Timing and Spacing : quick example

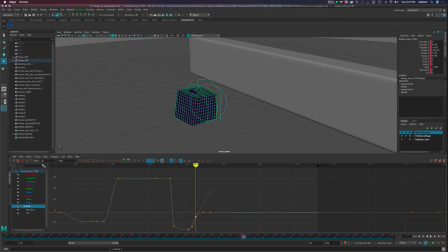I'll just select that, and over here in the graph editor, you can see the stats tell us this is frame 113, and then it tells us the value. Well, I just want that to be 0. Let's just go ahead and look at this.
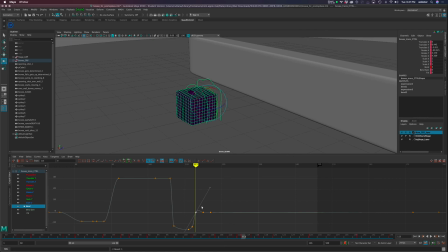And, I'm going to leave it there for a second. I'm going to put this one up. Sorry, I've got my little scroll wheel on, and it keeps seeing my other. Right, so you can see it goes down here.
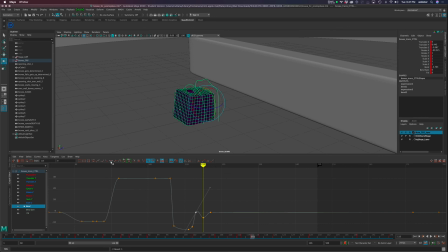We don't want that. We want this, and I'm going to make that. Ideally, it wouldn't be flat, but for the sake of speed, I'll just make that flat for now.
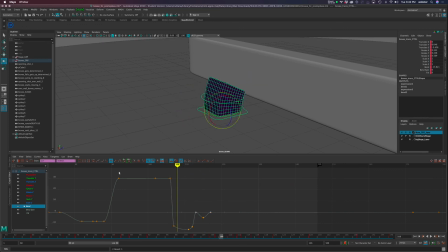And again, with both of these, because we want the head to basically bounce, I'm going to make both of these tangents again. I'm going to break them so that the bounce happens quickly. I don't want it to ease into any of this. I want it to happen fast.
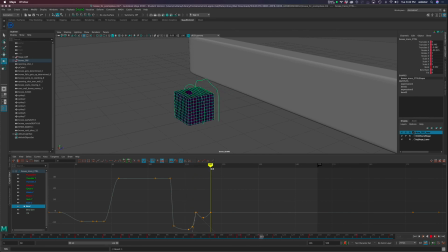I want it to bounce, right? So let's look at this whole little animation now, just with these tweaks. So some of that happens, it happens quickly. You might be like, oh, but I can't see all of it.
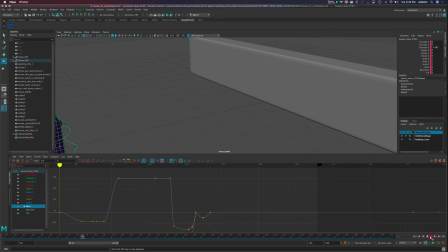But remember, sometimes what you want to do is feel the animation, right? So here, this whole idea is of hitting it hard, because that's what would happen, right? This would be a very fast process. There's lots of little things we could try to animate if we wanted to, add a little more flair.
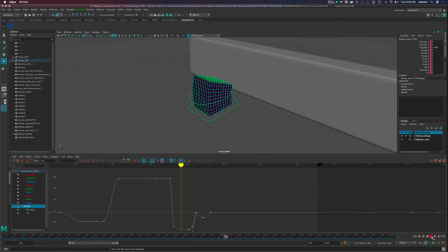But I guess the first point, those first little adjustments that I made were about the timing, right? I broke the tangency because the timing was that the character was easing into the collision and easing out of the collision and easing into falling backwards.
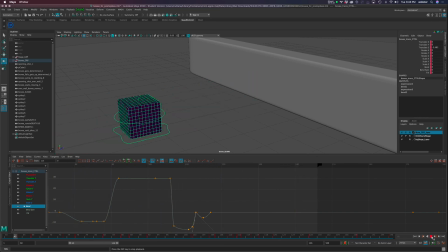And we didn't want that to happen, right? We want some snap in there. We want to be going full speed ahead when it hits the wall. And because it has an equal and opposite reaction, we want it to hit and bounce off quickly. Again, some of these, there's stylistic things that we could try to do. We could make it squash and stretch more, and there's little things like that.
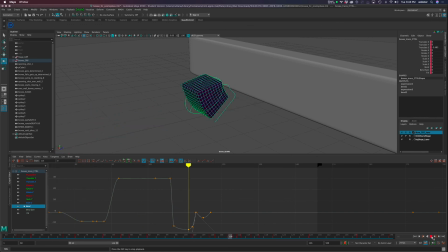But some of it is kind of this cause and effect, rule of physics kind of thing that's going on embedded within these 12 principles. Okay, so a lot of little tweaks we could do, but I think just those few changes made a difference.
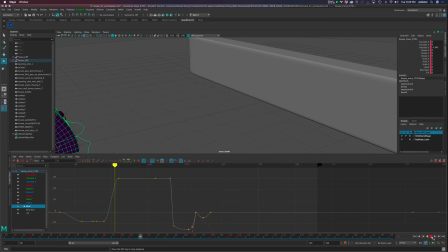Maybe I should have screen captured the earlier one. If we go back If you're watching this now on the tutorial, go back to the very first of the tutorial and play and compare the snappier version here and play the first one and tell me,
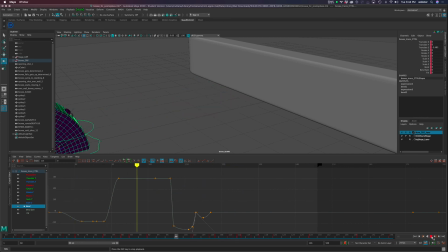I don't know, hopefully I made it better. We'll see. But look at those differences as you think about your animating. So timing and spacing. My thanks to Kenma for allowing me to use this, and I hope to do this with some of the other files as I open them up.
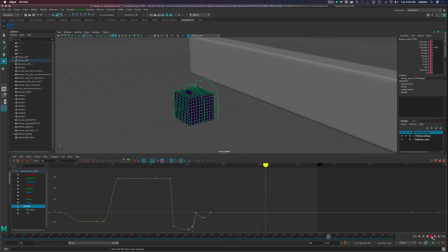So this is meant to benefit her, but everyone in this process.